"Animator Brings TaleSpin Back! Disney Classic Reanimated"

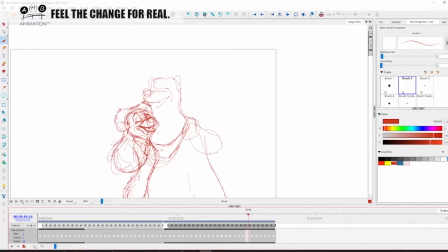8:39 So now his little bob of his head is a little extreme here, but can you see how you've got his like change of expression even without drawing his face, right? This is subtle, like this is like, you know, slow, a lot slower.
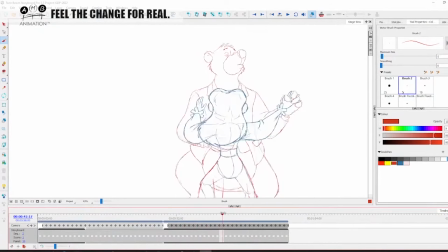8:55 We got a camera move here and they're going to be walking around a lot slower with the camera move, not able to cheat so much. And we're playing with volume and transitioning from their shapes and perspectives without snapping very quickly.
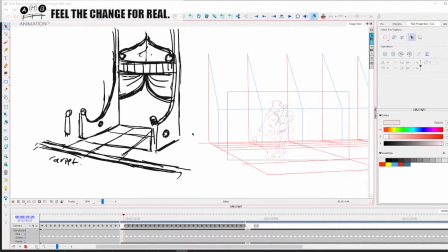9:11 You won't see this, okay, because I did this off stream, the background stuff. Because as I said, it's very boring.
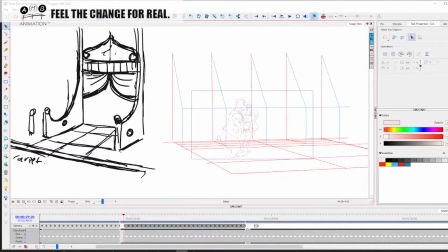9:17 You can see I've kind of worked out the background looking at some reference images from
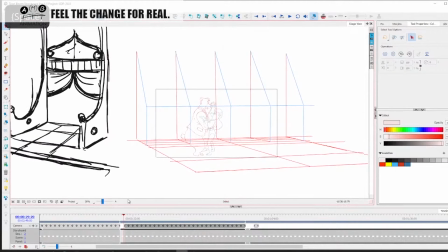9:22 an episode of TaleSpin called My Fair Baloo and some stills.
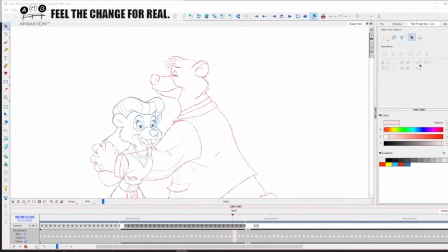9:26 And then I'd gone and kind of figured out what I was going to do for that. Then off stream, I cleaned up the animation and in between it all and timed it.
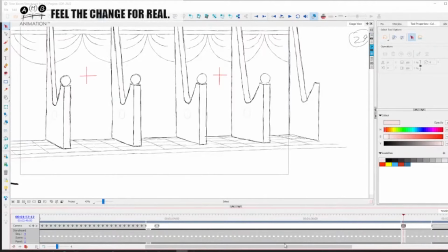9:37 Now I wanted it all on 2s, but then I was left with a dilemma because the background then would be moving on 1s and then they'd be moving on 2s.
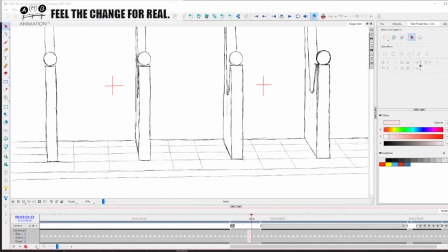9:45 So I kind of roughed out this freehand with a bit of perspective on the floor. I roughed out this freehand movement that I wanted, and I said, okay, well, maybe I'll be able to pull it off and I'll have the background on 2s. So then I went and I sort of drew over my roughs with ruler, right?
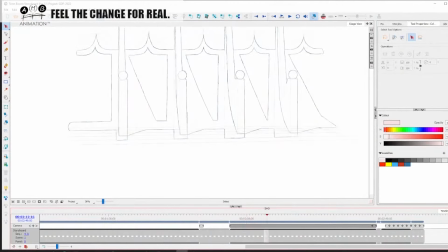10:04 And you can see like that if you're keen-eyed, you can see that the perspective is not 100%, but I don't care, right? Because the characters are going to be like here and we're going to block out all the frames and I just wanted to get through this really quickly.
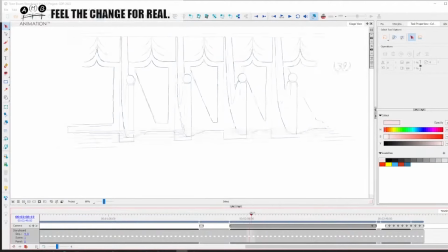10:20 Now you'll also notice that I animated some shadows moving. Well, because I had to individually paint each and every one of these frames, right?
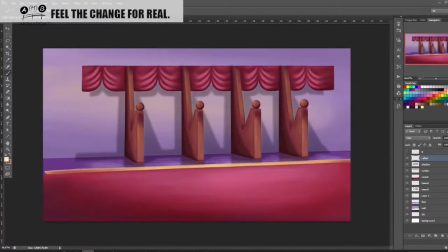10:28 Make each frame look like this, okay? So you got frame 1 here, you got frame 2 here, right? You got frame 3 here, you got frame 4 here, right? I'll just go up to frame 5, right?
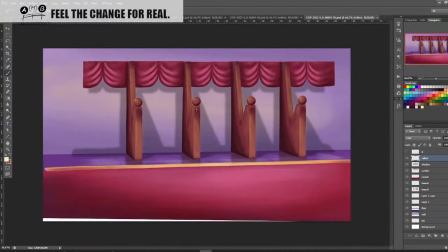10:40 There's altogether 14 frames of these, right?
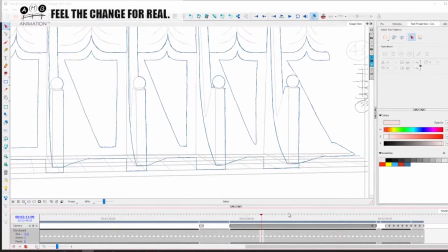10:42 Now, as I said, this whole thing would have looked better in CG and worked better in CG, but I wanted to do it. I wanted to just do it for my own sake. And we ended up with, this is what we had, right?
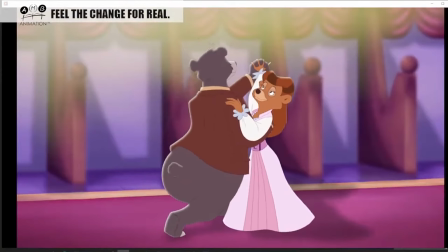10:57 So that was it without any additional camera work, right? So we can see what it's looking like here.
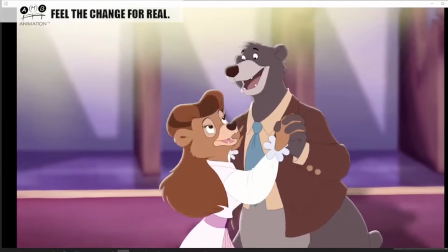11:05 And now here I've started putting additional camera moves on it to put everything,
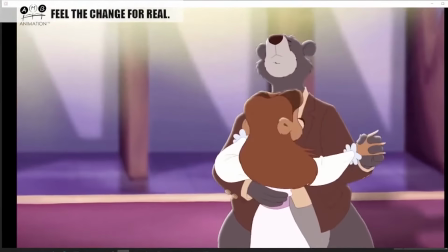11:11 to give it that one's feeling of everything.
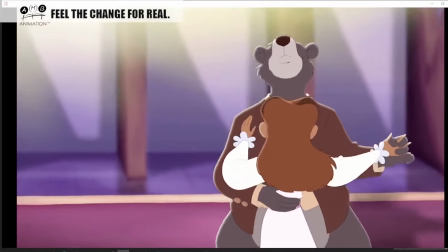11:15 So a little bit of slight camera work on the movie file to give it that feel.
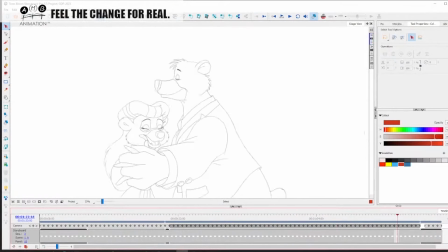11:21 So the next scene that's going to hook up is after he drags her away. I've blocked out the keys, and we're going to be doing some breakdowns on this today.
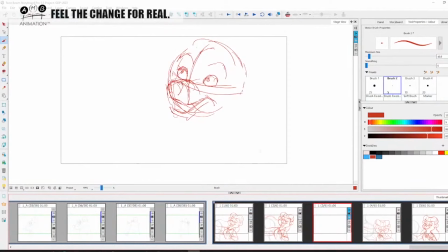11:32 That's added a whole new dimension to it, right?
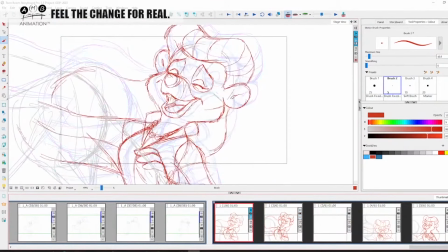11:35 So the reason why I'm keeping her up here is I want to really slow into this point, right? I wanted this to be lasting almost a second worth of animation.
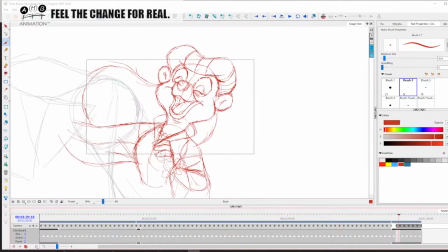11:46 And what is it? It's almost like a figure of 8. Like she's going around there and then here and then up this way and then down. So not quite figure of 8, but it's this kind of thing. Anyway, let's continue to show you what I mean, right?
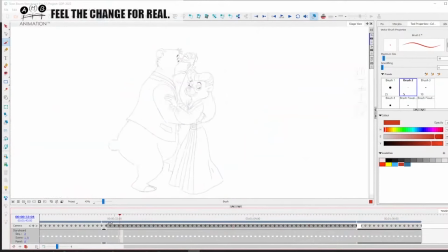12:03 So there we go, right? So now you can kind of see the continuity happening. They're dancing. He whisks her away, then puts her down.
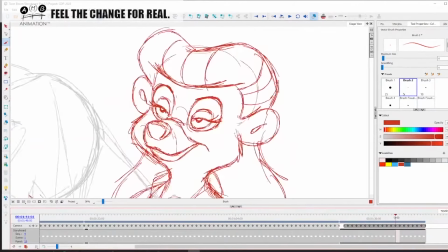12:15 So those of you in real animator training that do the varied head turn with that head, robotic head looking from all those angles,
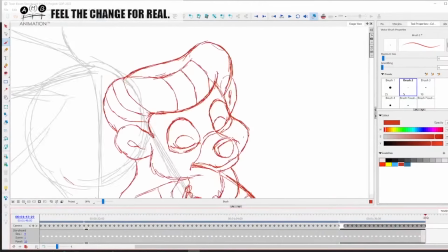12:23 I hope when you're watching this you can see why I take you through that and where it will
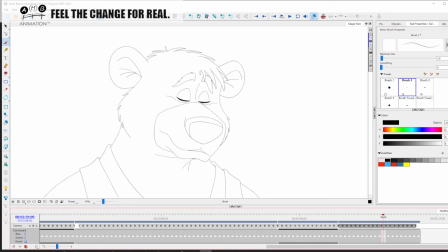12:29 result in your own training. Alright, so we're going to be talking about squash and stretch. You can see here he's taking a gulp, and he's getting this, he's getting quite squashed in this frame here.